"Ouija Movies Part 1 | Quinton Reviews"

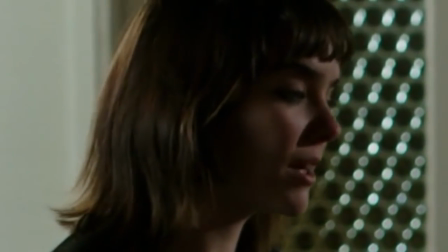8:14 In fact, I looked it up, the actress playing Sarah is actually older than the actress playing Lane.
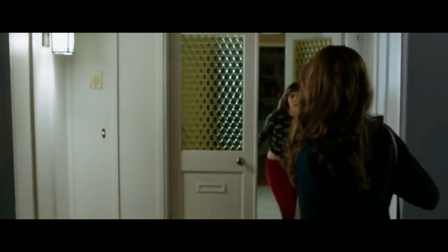8:20 In hindsight, this has been incredibly obvious the entire time, so whenever Lane tries to act like this responsible big sister,
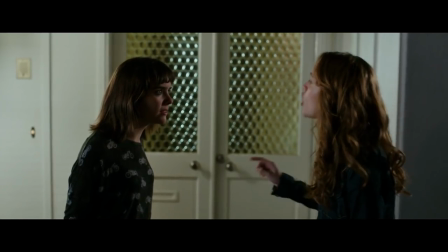8:26 and tries to stop Lane from seeing older men, it just comes across as weirdly invasive,
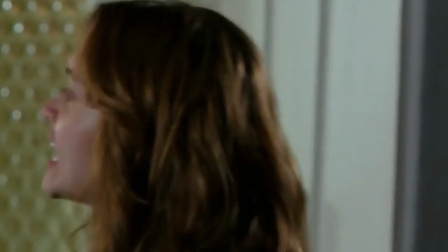8:31 because I don't really care that your older little sister is in a relationship you don't like. She's 15 going on 25 you have to let her make her own mistakes.
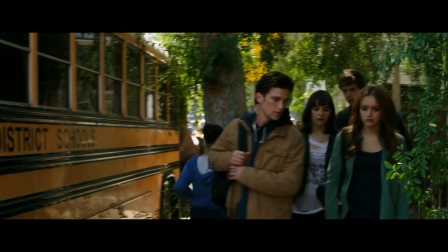8:39 Every actor in this film looks 25 by the way. I keep expecting them to find a bunch of power coins or something.
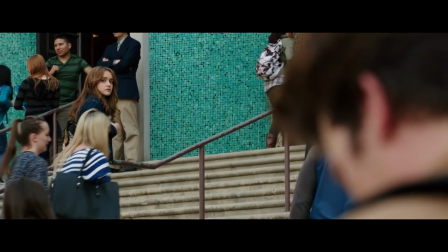8:45 I just want to say there's like two scenes in this film set inside their school and it's literally just them talking outside their lockers.
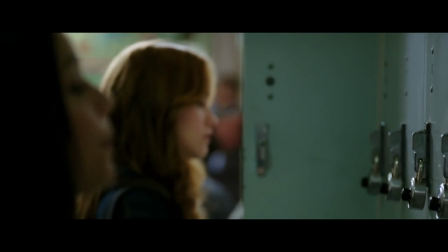8:51 Why did they need to be in a high school? Does this really add anything?
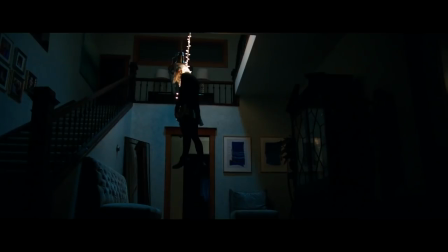8:57 I honestly feel like the only reason they're playing teenagers is that the filmmakers thought that audiences might not be invested in the suicide of a 30 year old.
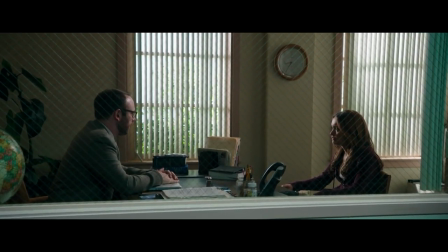9:05 There's a scene where a counselor tries to comfort Lane about the fact that all their friends are dying suddenly, and this is like the only scene in the movie where it matters that they're in high school.
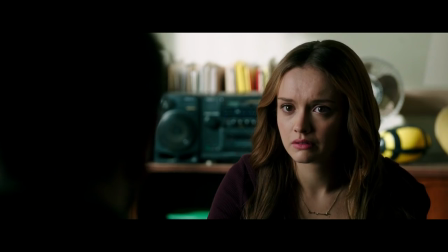9:14 It's like the filmmakers think that if they dig into our minds and scour together the worst memories of our lives and then do a little marionette puppet show of those moments,
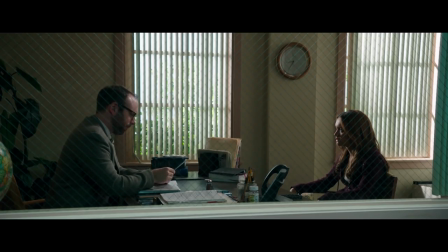9:23 that we won't be able to notice that the movie is stupid and terrible. But instead of feeling personally touched I feel kind of insulted So everyone
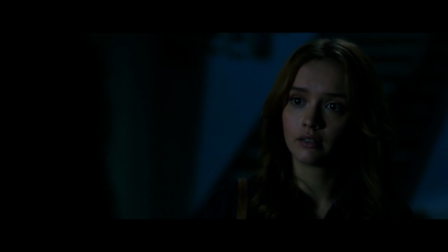9:31 goes to Debbie's house to try and contact her from beyond the grave doesn't this feel like grave encounters,
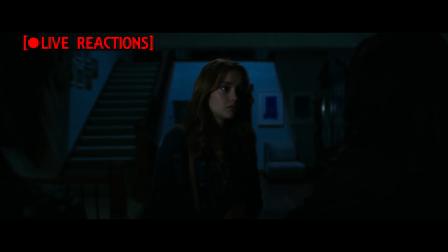9:35 too You know, I get the cameras We're gonna make the best ghost show ever they play with the Ouija board and surprise surprise It starts responding
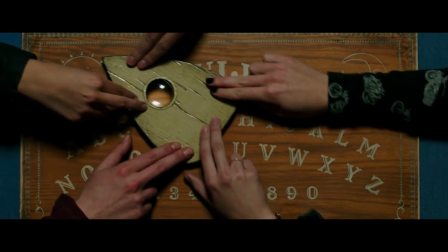9:44 to their questions a lot of these special effects are practical Meaning that they actually had to be done in real time while they were filming So in other words,
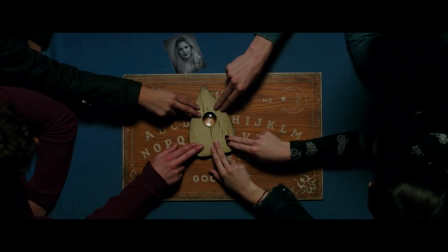9:52 you can tell who is pushing the piece and who is pulling the piece based around how their fingers react to the piece.
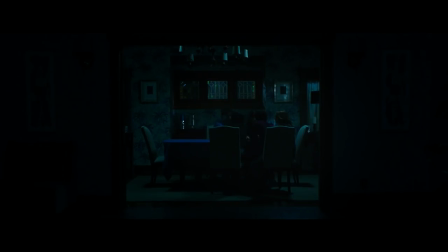9:57 The Ouija board spells out hi friend, which seems like nothing special in that moment. But as soon as they finish using the board, the power in the house goes off and they find distinct hints of a presence in the home.
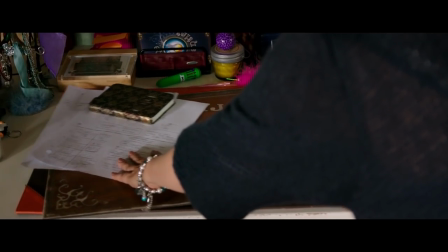10:07 Lane's housekeeper Nona is cleaning her room the next day and finds the Ouija board and warns of the evils that it might bring.
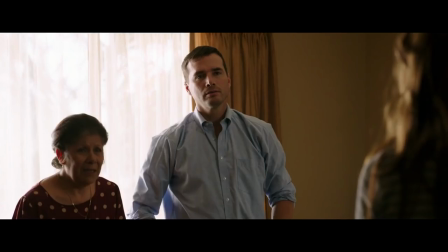10:12 Early on in the movie, Nona is just a supportive figure and it's not immediately clear why she's in the movie.
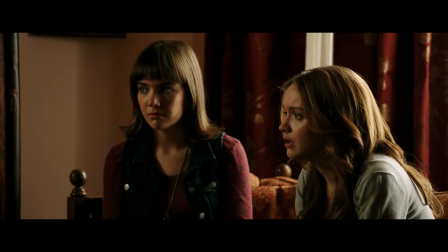10:18 But around this point, it starts to become obvious that her role is to be the person who believes in Ouija boards and apparently knows everything about the occult.
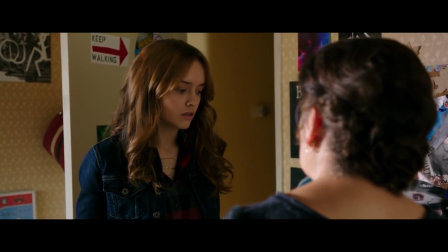10:25 It's a little amusing because it's obvious that she was cast in the role because if you had a white person saying all of these same things, audiences wouldn't take them seriously.
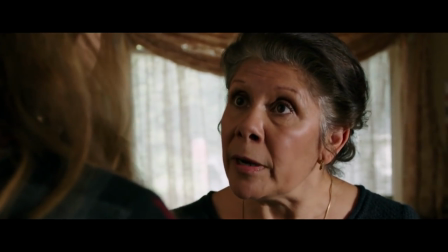10:33 But because she's Hispanic, we're meant to presume that anything she says about messing with the dead is super serious and intense and trustable.
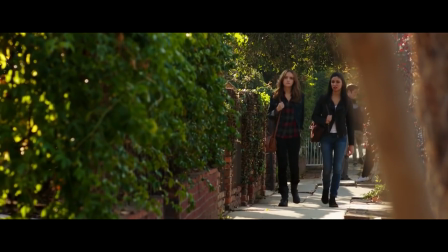10:41 And not crazy.
I couldn't sleep last night. I had all these weird dreams.
Then you could sleep last night.
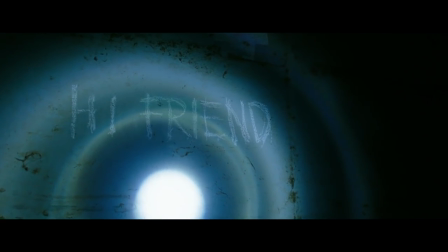10:47 Throughout the next day, each person who had been at the seance has a supernatural experience wherein they witnessed the phrase high friend written out in public.
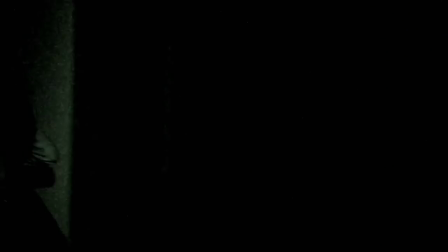10:56 Fuck off, that's ridiculous. Here's the thing about the supernatural horror genre.
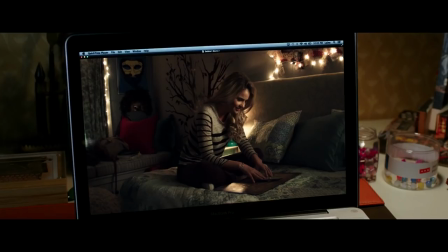11:01 These films have to constantly tightwalk between two ideas. Of showing so little that it might come across as the main characters making it all up,
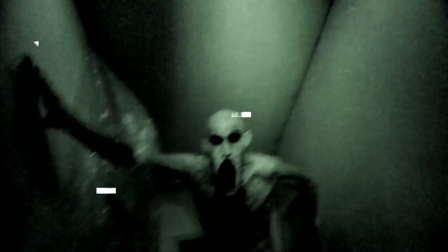11:09 or showing so much that it comes across as fake and pulls the audience out of the experience.
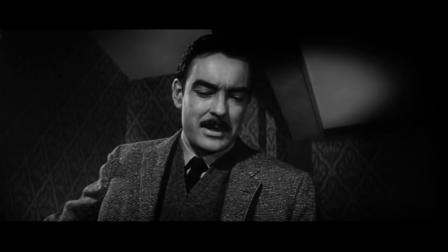11:15 Some of the best horror films ever made have towed this line so closely that many are still not sure if the movies are actually about hauntings or not.
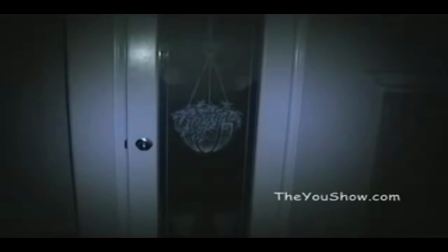11:23 And the reason that this tends to be how these films need to be made is that audiences are so desensitized by the countless examples of hoax videos online,
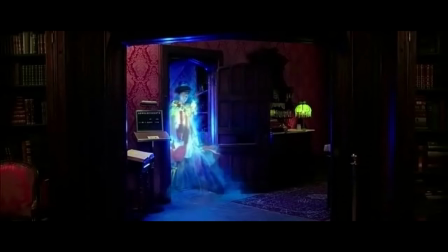11:32 that anytime a movie chooses to illustrate a spirit as a person in makeup, we immediately don't buy into it.
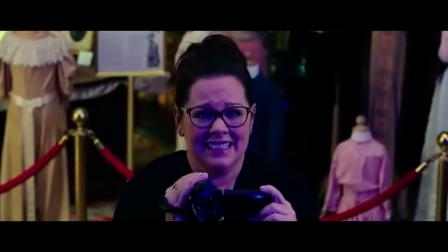11:38 I associate a person playing a ghost towards the process of making a movie.
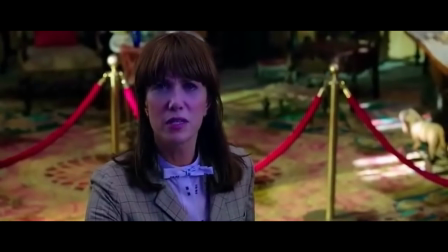11:43 And that takes me out of the experience of watching the movie itself.
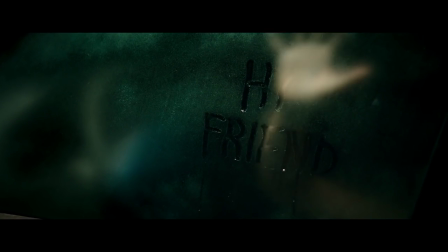11:48 And when it gets to the point that we are being shown what is obviously a literal human hand being pushed against the glass of a car door window,
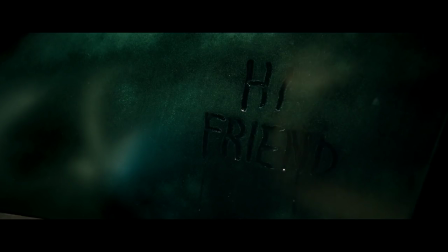11:55 then there is no part of our brain that chooses to view that as an actual ghost.
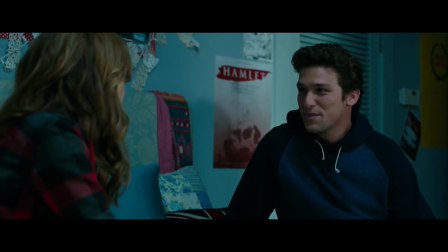12:00 One thing that the movie keeps trying to do to acknowledge this is to attempt to be sort of meta by pointing out that Ouija boards aren't scary,
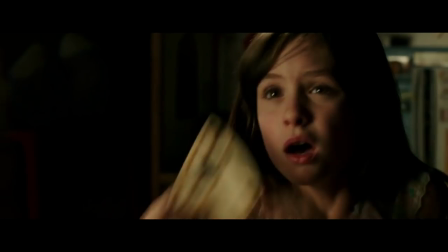12:07 or on other occasions doing sort of fake-out jump scares.
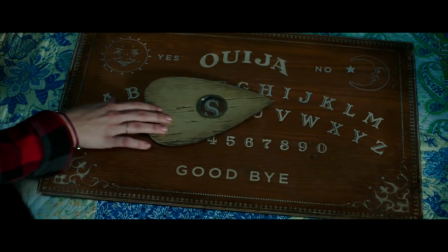12:10 The thing is that all these moments really do is set out to us that our expectations for this genre are all kind of hokey and silly.